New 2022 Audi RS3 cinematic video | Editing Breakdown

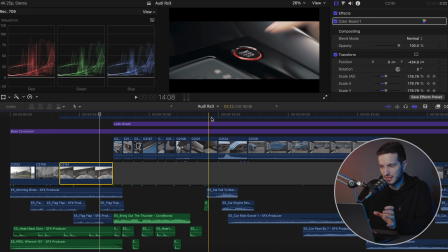(4:04)
So what that does is it just helps draw you into the image even more, because if we take these transforms off,
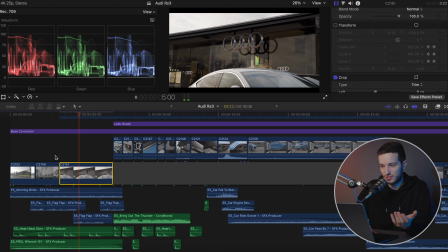(4:11)
you can see it just doesn't look very interesting at all.
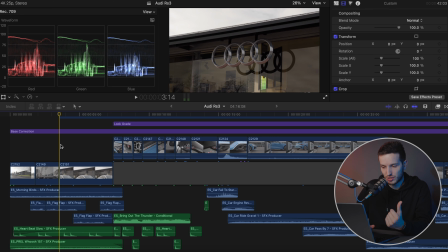(4:16)
So by adding in that little crop and a little bit of a zoom, just helps draw you into what is coming next inside the video.
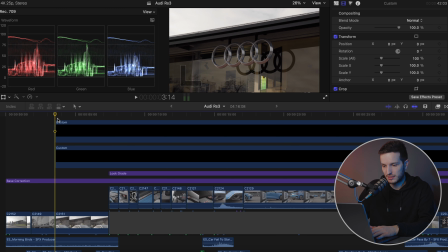(4:24)
I've also, on this clip, you can see these two custom clips as well.
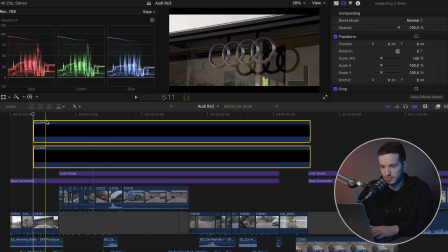(4:29)
And these are the two black bars that come in from the top and the bottom.
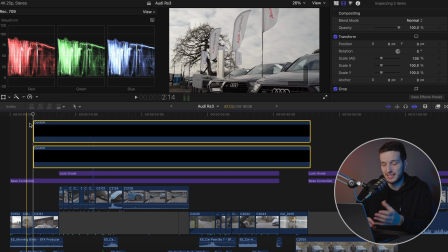(4:34)
Now, the whole theory behind this is to give it more of a widescreen feel. So even though it was recorded in a standard 16:9 aspect ratio, which is a normal video format,
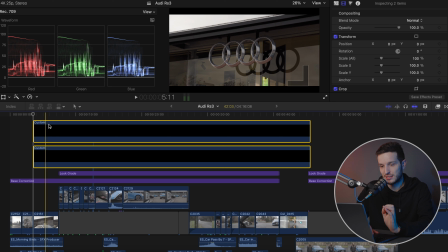(4:44)
This helps just give it that more cinematic, widescreen feel.
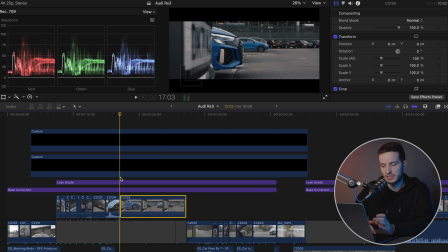(4:48)
Now when we get to here is when you start to see the Audi RS3 in more detail as it starts to pull away.
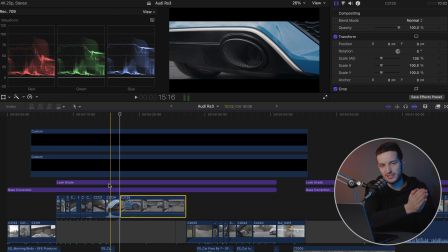(4:54)
And I really like this shot because even though we've had a nice burst of energy with the short, sharp clips, this slows it straight back down and you can just listen to the engine and you can see it pulling out.
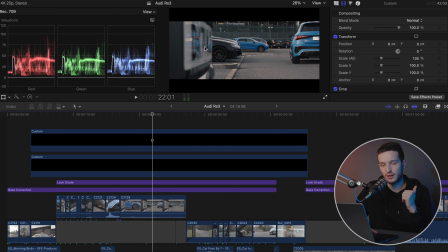(5:06)
And what I really like about this shot as well is how you can see the reflection of the car inside the number plate that is on the left here. I think that just looks so good. And even though this is a static shot, I didn't want to add in any sort of zoom or crop or anything because I think it just helps build that level of suspense. Because underneath this clip, I put in all of these sound effects.
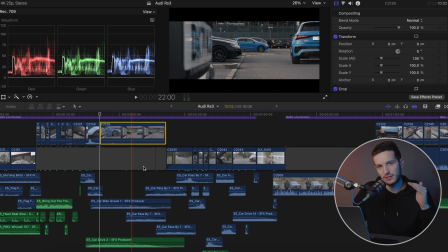(5:31)
So if you listen closely, you can start to hear the car revving and driving faster along a road.
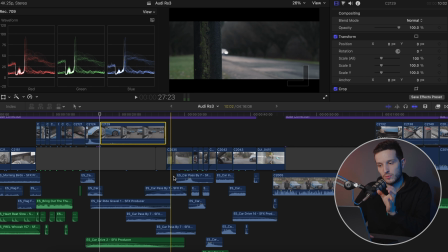(5:37)
And that's where it brings you into this next clip where even though the car is out of focus, you're starting to see the car on a more sporty level.
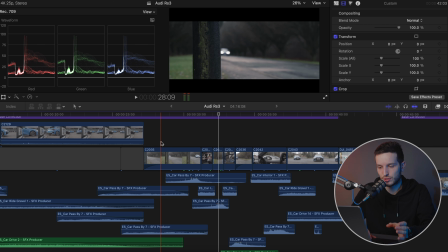(5:47)
So as you start to see this car driving down the country lane, this is where the video starts to build again. So even though we had a nice high energy start and it went down into a nice little bit of a quieter patch, this is where it starts to build as you can hear the car getting closer and then the music kicks in and it's a nice fast-paced high energy piece again.
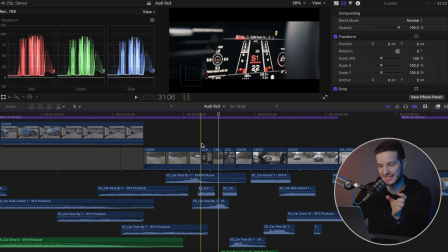(6:06)
So you can see that it gives you a perspective of being sat in the car and then outside the car and then back in the car. And I tried to alternate that up as much as I could as it makes it more interesting to the viewer by having perspectives from outside and inside the car.
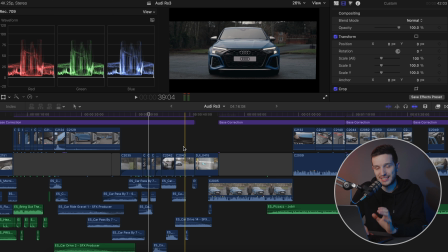(6:21)
And then at the end of the sequence, the car pulls up directly in front of the camera. And that is the first point in this video where you get to see the Audi RS3 in all its glory,
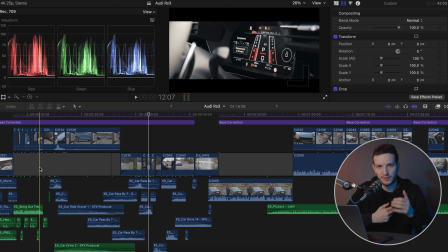(6:32)
because the rest of the video is just helping build the scene and build the intrigue to get you interested in what is going to come in the video.
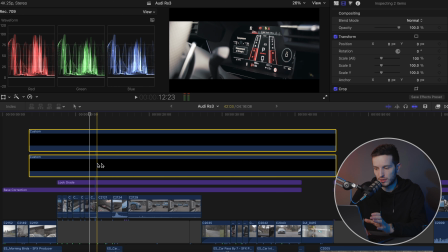(6:41)
These two widescreen bars at the top stay on throughout the whole intro until they start to fade away at the end of the intro. So just by adding these in, it helps it look a little bit more professional, a little bit more cinematic, and almost like it is filmed on a very expensive anamorphic lens.
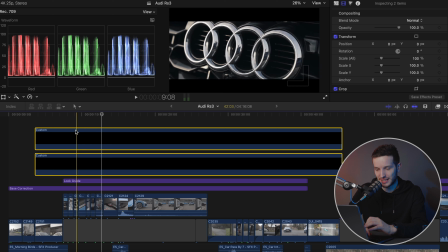(6:56)
Even though it isn't, and we don't get those nice anamorphic flares, it looks along those lines.
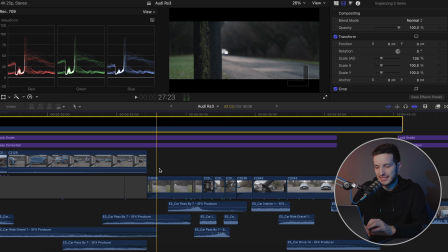(7:03)
So once I had all of my clips in place, it looked absolutely nothing like this. So for example, if we look at this clip here of the car driving along, nice and blurred out behind the post, if we take all of the transforms off this, all of the color boards,
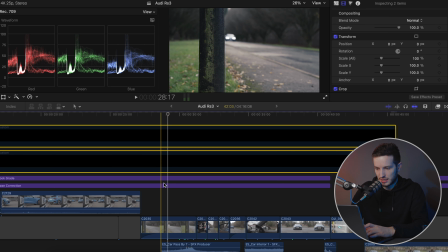(7:20)
we will get rid of these and we'll get rid of the color grades as well.
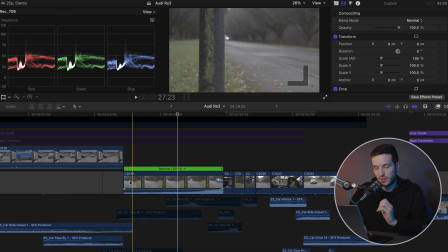(7:26)
This is what the original image looked like with the sound that was recorded on the camera. So as you can see, it's not very interesting at all in the slightest.
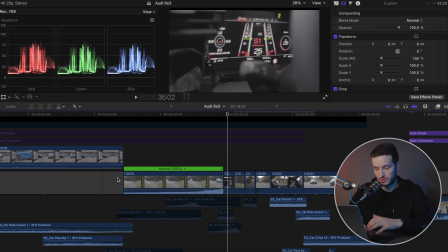(7:36)
It's going very slow. We couldn't drive very fast along this country lane because break the law, you don't want to do that.
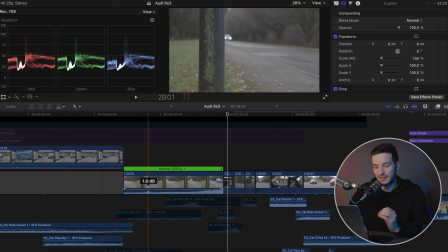(7:43)
And also the sound on the camera is absolutely dreadful. So the first thing I did with most of these clips where the car is driving along is speed it up by 2%.
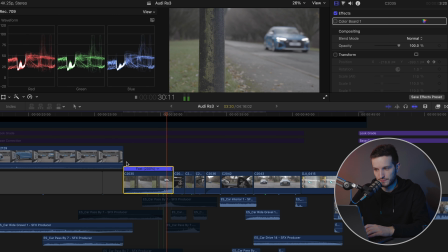(7:55)
So that instantly makes it look like the car is driving a lot faster. And then what we did was we added in some transforms.
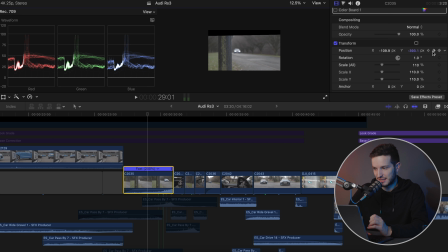(8:04)
You can see that just by adding in these rotations helps straighten the image out.